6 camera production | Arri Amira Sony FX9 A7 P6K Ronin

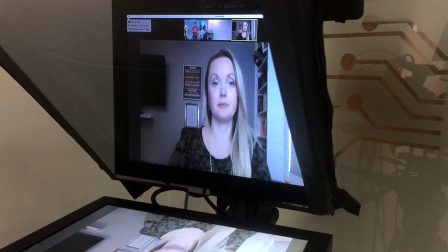So Haley, we're doing a little tech rehearsal, make sure we got a good audio return and levels feeding to Haley,
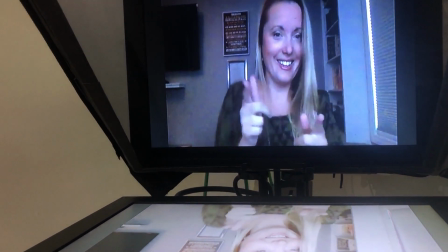and the eye lines friendly for our subject. This is the second angle, kind of a 3/4 profile.
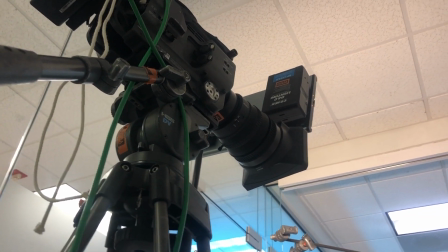We lit the subject with 3 lights, pretty standard 3-point interview. No, I'm sorry, 2 lights.
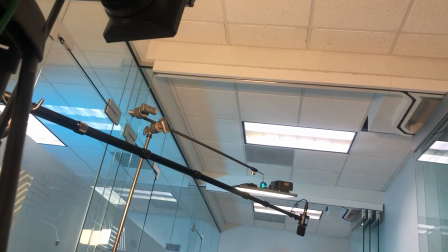Key light, backlight, and then that black flag is a negative fill. So we just had too much bounce in this white room.
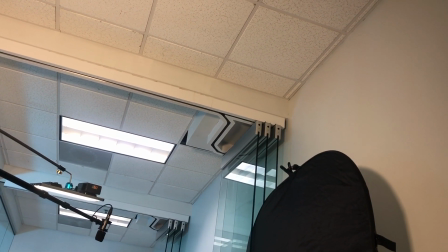The ceiling and walls just flat and boring. So that one black flag took away some of the light on the fill side, gave us a little bit of ratio.
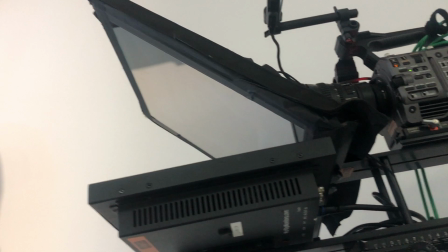So primary angle. FX9s, man, they have excellent runtime in UHD with 240 gig cards.
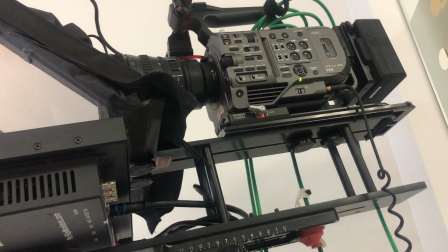It's never a problem stressing about cards. Yeah, so we're gonna break for lunch 22 o'clock.
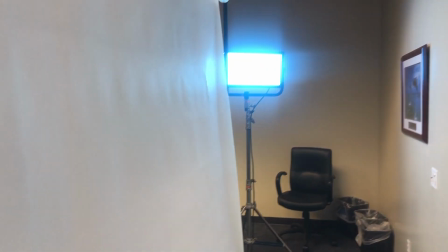We over right now. Here's our backdrop. Oh, the overhead's turned on and I screwed it up.
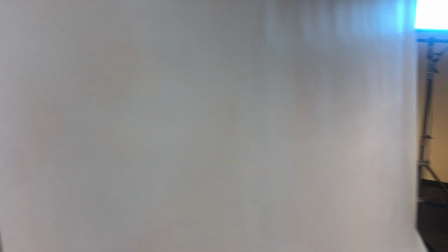Through the frosted glass, white background, because we didn't like the, it just looked like black on camera with the dark blinds.
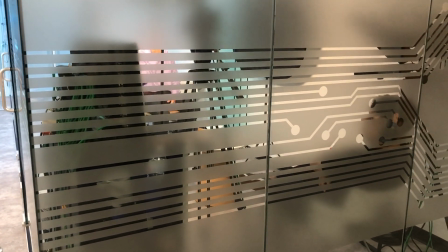So I was out running around shooting handheld with the Amira on my shoulder. Taking a little break, checking in on Nick.
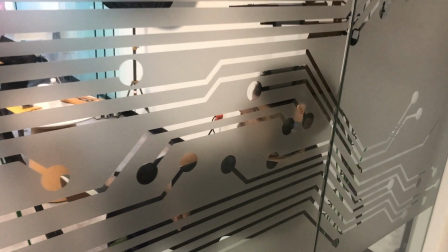Poor guy's been in there for hours.
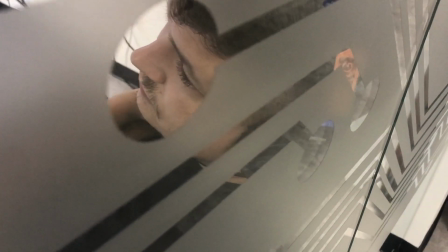Monitoring 2 lock-off shots for interviews back to back to back over Zoom.
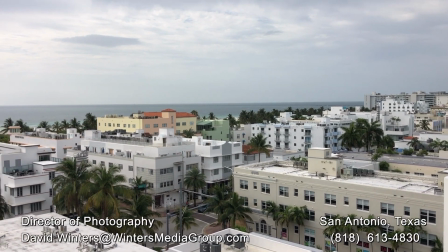It was a wrap up to a fantastic week. Extended my stay by 3 days.
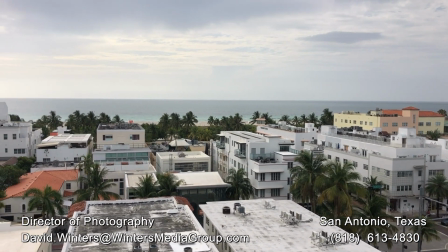My wife flew in. We moved over to South Beach. It's a good trip. That's it for now.
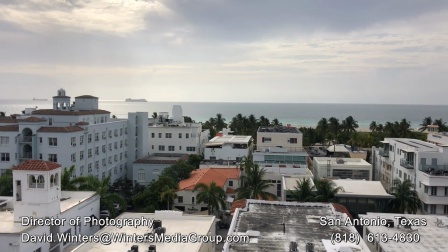Thanks for watching.